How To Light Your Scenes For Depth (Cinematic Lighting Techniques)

Today I want to show you how to create depth and texture using contrast. By strategically placing a couple of different lights and adjusting their intensity, you can create shadows and highlights to enhance your scene.
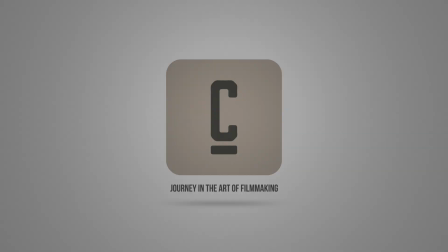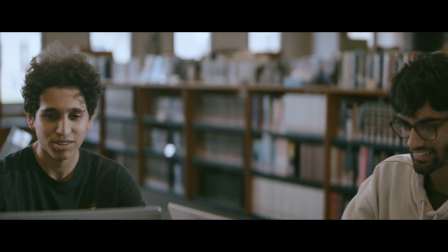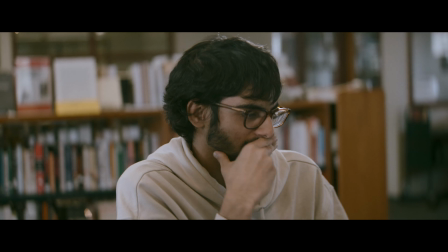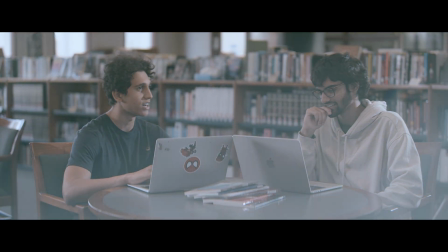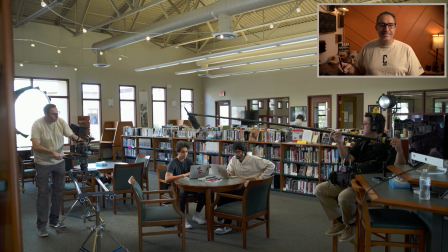We needed to shoot this scene inside of this library, and the first thing you notice when you walk inside this room is all the windows and the amount of daylight that's flooding into the room. Now you can see that the room also has some overhead lights, and we had no control over those lights.
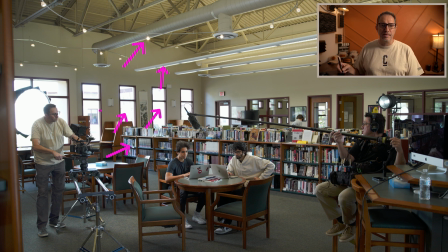So it's creating a mixed color temperature environment that we have to kind of figure out how to use. The first decision that we needed to make was how to handle those windows because there's so much light coming in. And actually, it was a fairly simple decision because we didn't have the equipment to deal with the windows any other way than to let them clip, let them become pure white. And so we set our camera settings first to make sure that those windows were blown out. So we shot fully open, I believe at a T2.2. And then we slow down our shutter until the windows were completely blown out.
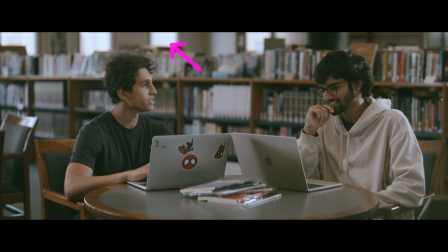And I believe we were at a 24 shutter, which is the lowest we can go. We were shooting 24 frames. And at that point, then we're all set with our camera settings. We don't need to touch our camera settings any longer.
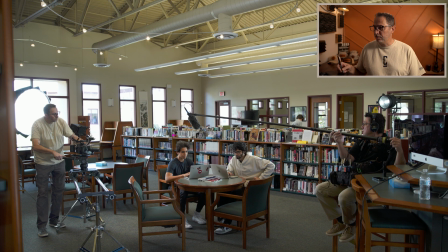All that daylight coming in is creating all those highlights, pings on the furniture, on some of the bookshelves, some of the book covers. All of that is creating those little reflection. And I wanted to enhance that and use that in the overall look of what we were filming. So one way to do that is to create a lot of highlights and a lot of shadows. And so we needed some pretty harsh light.
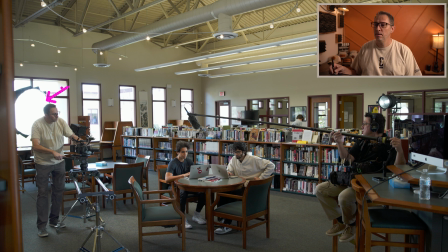For our key light, we use an aperture 600 with a large softbox to make sure that light was pretty soft. And then we raised the intensity of that light until we felt like the level on our subjects was correct. And so we looked at our false color and raised the intensity until they were lit properly.
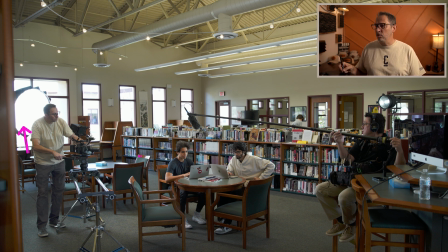We placed it on the window side so that the light would then look natural when it hit our actors. It would kind of blend in with the natural light that was coming through the window.
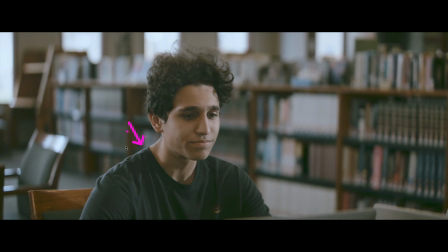The key light also acted as a backlight for our first actor. You can see all the spill from that light on his shoulder, on his neck, and it kind of helped us create separation between our actor and the background.
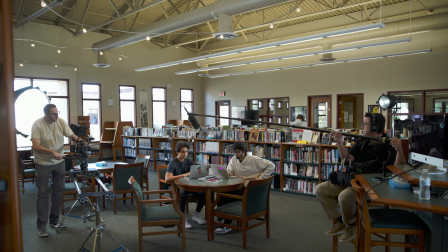So the key to creating highlights and shadows was for us to use a very harsh light. And so we used the aperture 300. We mounted with the Fresnel lens so that we could focus the beam of light and raise the intensity as high as we could.
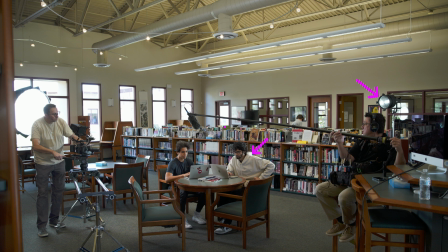And you can see the light hitting the sweater of the actor and his neck, and it's pointing towards the table. You can also see it kind of as it acted as a little bit as a key light on our second actor. And all those reflective surfaces on the table, like the books, the table itself, the keyboard, the computers,
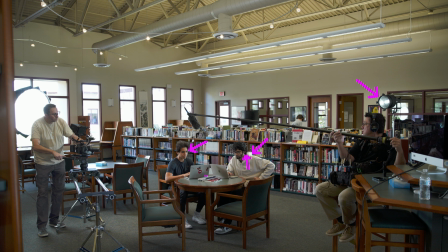all of that are going to create some really strong reflection and highlights, and also create some really strong shadows.
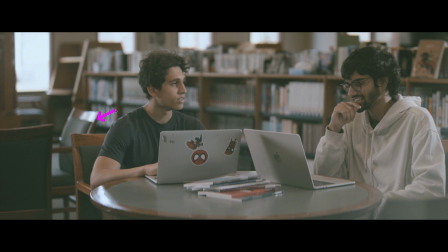Here's our white shot. Let me pause it here. You can see the reflection created by the natural light coming in and our key light. And you can see it in the background as well. Those books are kind of creating those little pings.
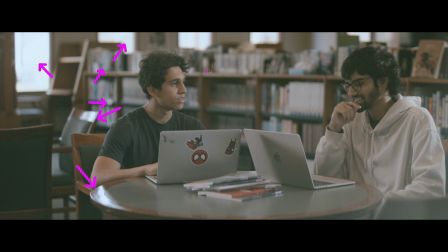And our windows all blown out, which is great. It actually is going to help us kind of amplify the message of and the contrast between those highlights and the shadows by having those very bright spots up there.
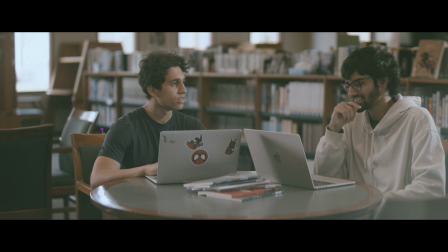It will make our shadows look even darker, if that makes sense. Like, because this is pure white, this will look actually a lot darker than it is. Same with this chair. It just helps creating that difference.
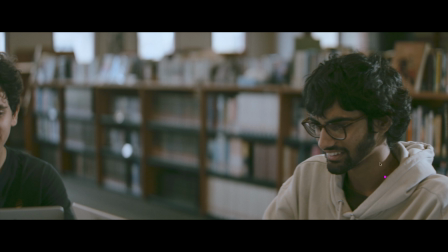Let me pause it here before the camera moves to the other actor. You can see how harsh that backlight is on him. So that's coming from that Fresnel lens above his sweater. And what I like is, it's matching those little pings that we have in the background.
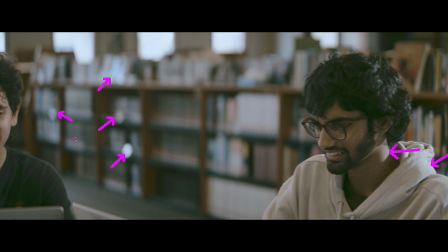So it's blending it nicely with what's going on naturally in the back.
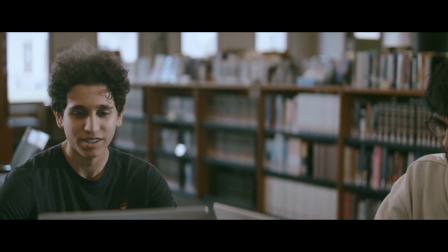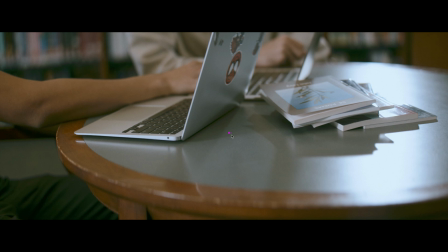So I like this shot because it's a really it's a lot easier to see exactly what that light is doing. So all this reflection here on the books, it will come in on the keyboards. You can see it on the computer.
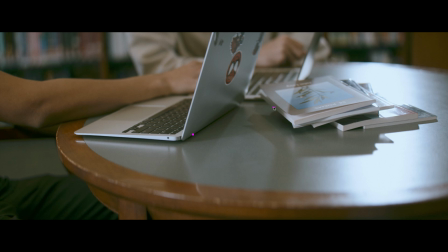All that is coming from that fill light, that 300 that we put, along with those harsh shadows. And they're going to get stronger and stronger as the camera rotates around the table.
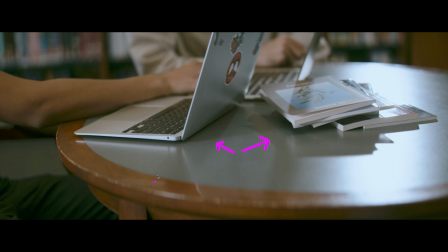And so again, we're just using the reflective nature of the environment by providing that harsh light.
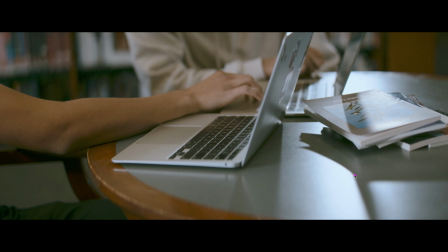You can see how harsh that light is. It's creating those very, very dark shadows on the table. And it's really amplifying all the texture. Like you can see the texture of the table, the reflective nature of all those objects.
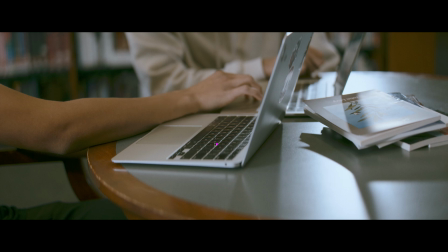And so it's just a great, easy way of creating and amplifying all those textures by adding that harsh light.
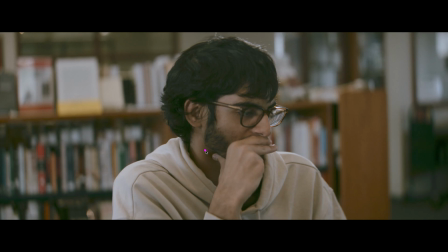And it goes to the computer. Let me go back a little bit.
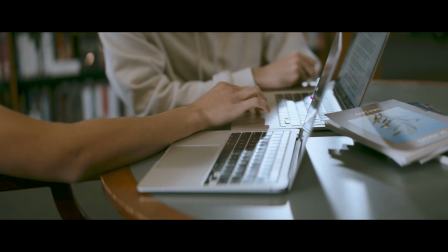Right here, you see the difference right here between the shadow and the highlights.
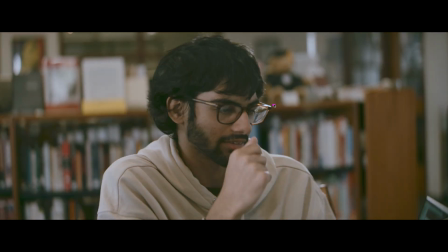Let's stop on the close-up for a second, and we can see that that light is creating pings like on his glasses. You can see it on his hands and on his hair. Now, we got lucky with our actors. We didn't know who was going to be in this scene, and the fact that he has very dark hair kind of helped, again,
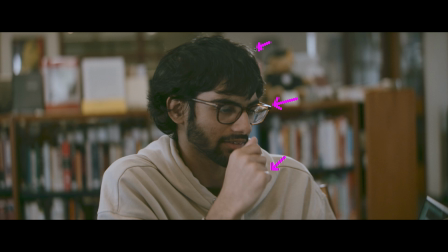amplify the level of brightness from that lamp. And same with his skin tone. Like, because he has a darker skin tone, that kind of helps us creating the contrast between darkness and light.
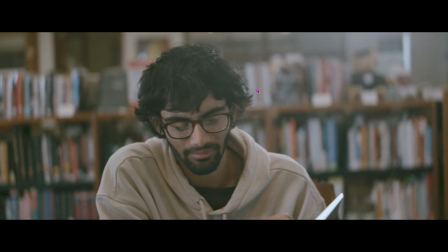Okay, let's stop right here. All this light that just came in is because we're shooting with an anamorphic lens, and all that light is being sucked into the lens and creating those flares that anamorphics are so well known for. I'll show you what we did to kind of amplify some of those, but that's what you're seeing here.
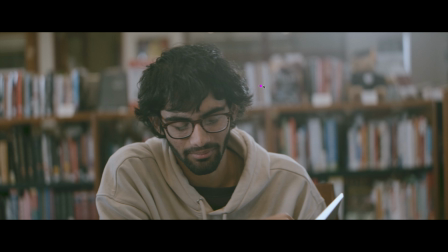And as we're moving the camera, that flare goes in and out.
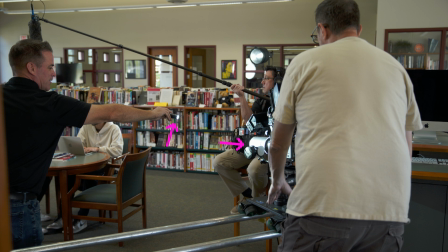We used a regular flashlight and pointed it directly into the lens of the camera to kind of add some flares and some light bleed. And then as I was moving the camera,
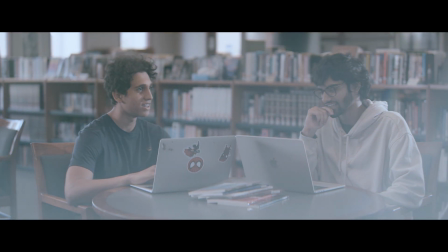he would slowly move the flashlight away so that the frame wasn't getting flooded with all the lens flare.
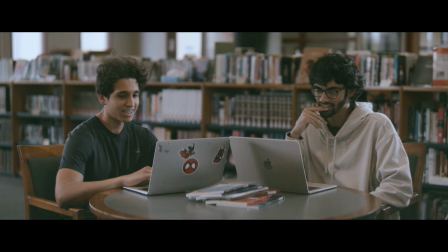So we would get a little bit of lens flare, and then he would remove it. Thank you so much for watching this video until the end.
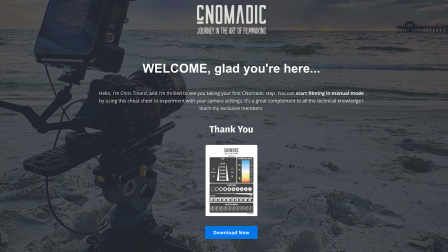And as a token of my appreciation, I'd like to offer you my free camera setting cheat sheet. Just follow the link below and download your free cheat sheet. Thanks again for watching, and happy filming.